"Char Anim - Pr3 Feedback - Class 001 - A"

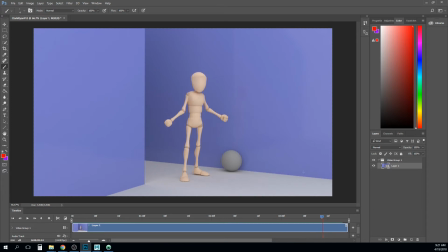[20:34]
And then the big one again is just these hip shifts at the end. So yeah, nice work.
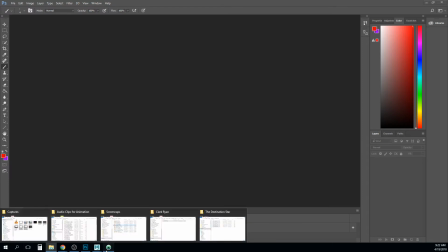[20:41]
Keep going on it. I also do not want to save the stuff I did to this one.
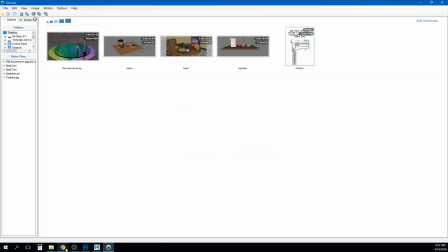[20:48]
Nope. Okay. So,
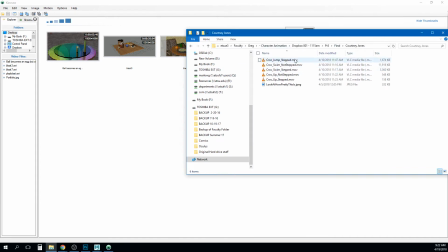[20:55]
Courtney. Oh my. Oh yeah.
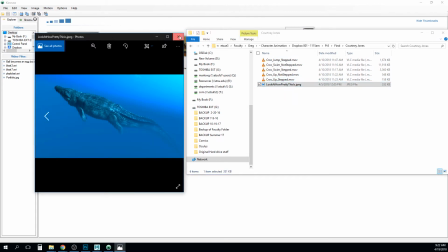[21:01]
So this is gonna look really cool. I'm excited to see this.
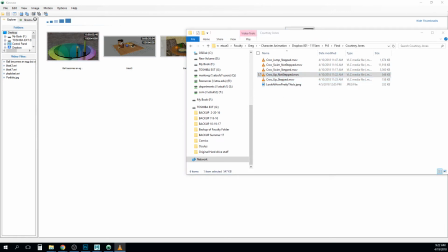[21:04]
I'm gonna do not stepped right now and just kind of look at these in the order I think you want us to watch them. So we're gonna do swim, up, and then jump.
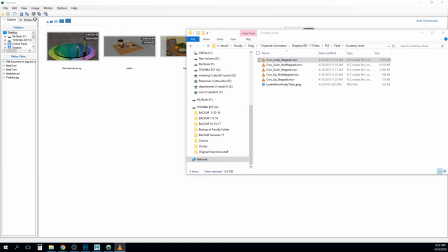[21:22]
So not stepped. So I think this is going to play it in the right order.
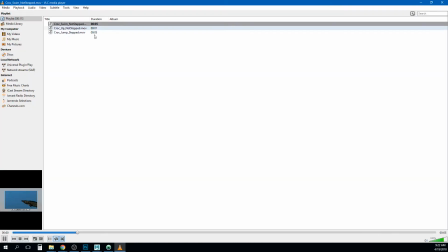[21:35]
Yeah.
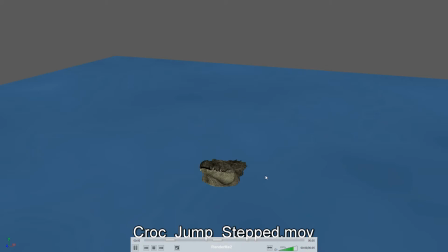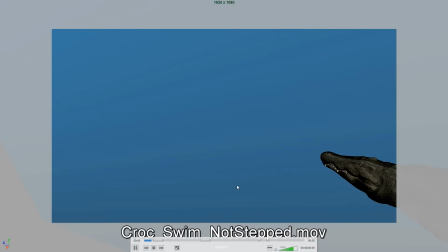[21:43]
So, no, I have that. I still have that wrong.
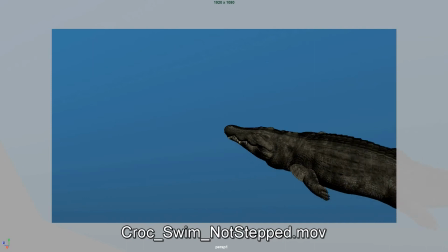[21:50]
So the swim needs to go first. Oh, you get it. So you get the swim.
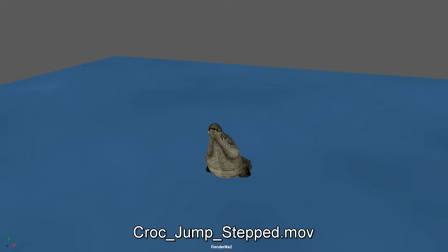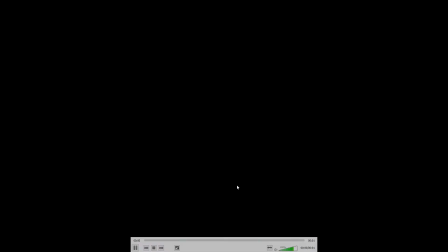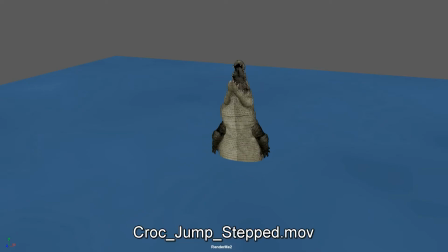[22:04]
Yeah, actually, I think this one's coming along pretty good.
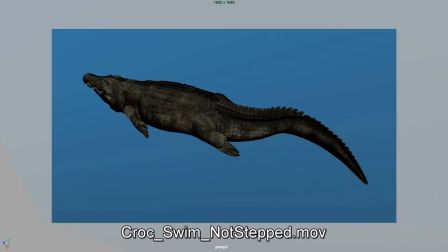[22:08]
I think I would change the camera angle on the, let's look at these one at a time.
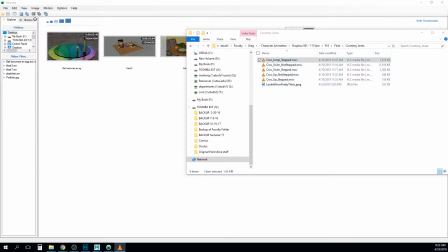[22:13]
This isn't really working so well. So I think on the jump, I would change the timing and the camera angle.
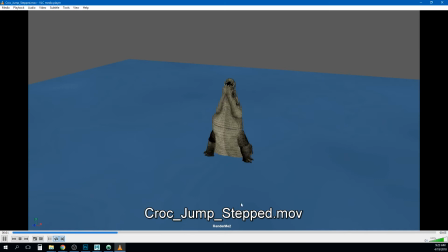[22:21]
I would kind of get in there a little closer if we can, make this intense. Maybe a little bit more from the side because we're not able to see the arc and the character. And I'm not sure how that seam is going to render down the center there, so that,
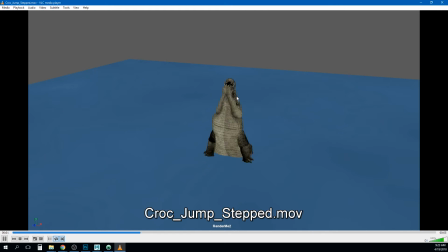[22:38]
just to kind of hide some of that and accentuate the pose itself. I don't know how you're feeling about effects animation, but I think sometime in the future you'll want to put a little bit of an effect in here, even if it's just making this thing
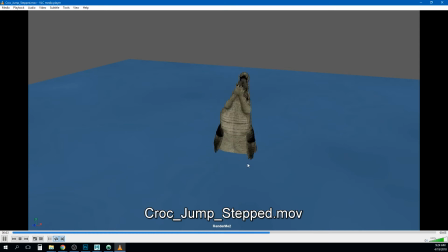[22:56]
a boss pond or something like that to get those ripples in there. And I think maybe hiding some of that by showing us a little closer and not as much of the pool will be easier on you as well.
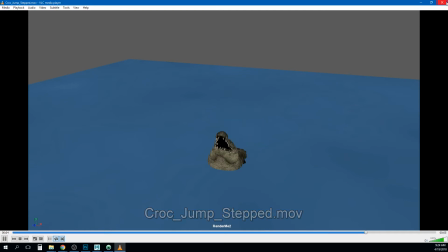[23:12]
So overall, I think the timing seems really slow in this, but I think you sort of addressed that and said that this is just your key poses. So a strong timing pass on it I think will really help.
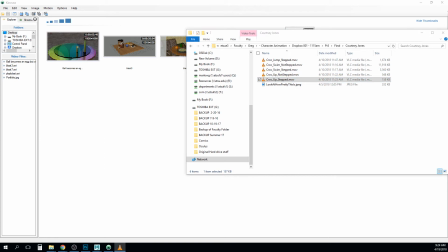[23:26]
The up, I like this. Actually, I'm going to do the non-stepped.
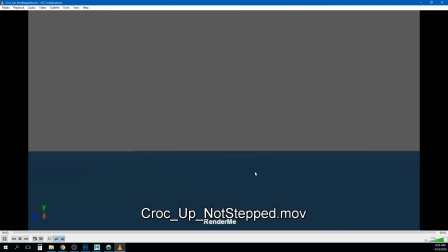[23:33]
I like this. I think that there's a little bit of some like flattened tangents there. It feels like as he comes up. Oh, I can't draw on this one, can I? Let's see.
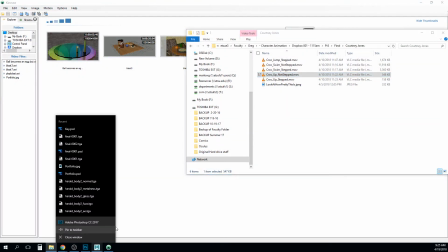[23:47]
Photoshop.
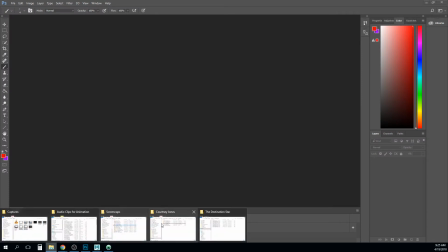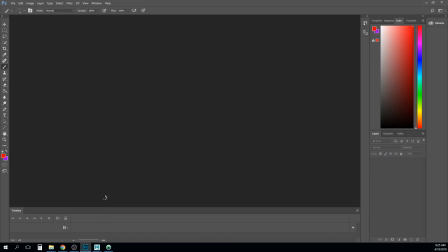[23:53]
So as it feels like his
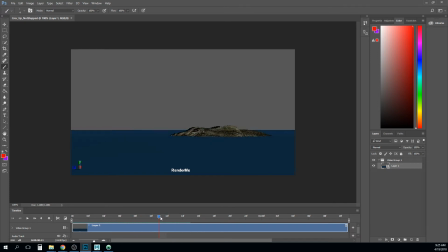[23:58]
motion, like sort of, it goes up, sort of stops there, and then sort of eases into that too much. And so I think what I would do is just sort of play around with that tangent. Right now it feels like it's a keyframe here, a keyframe here, a keyframe here, right?
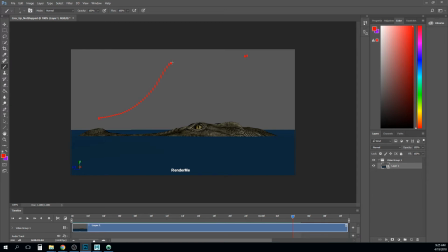[24:18]
And so it goes up really quick, and then it's this long ease in, right? And so I think you can maybe put another keyframe here, just sort of lower this one a little bit to here, and that way you get this like more gradual ease in.
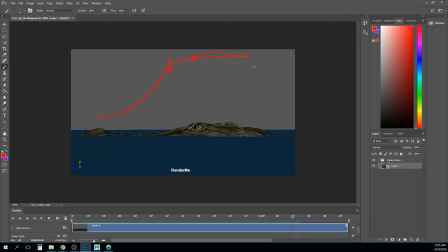[24:34]
It also wouldn't hurt to maybe overshoot just a little bit and come back. And that's just sort of the overall motion.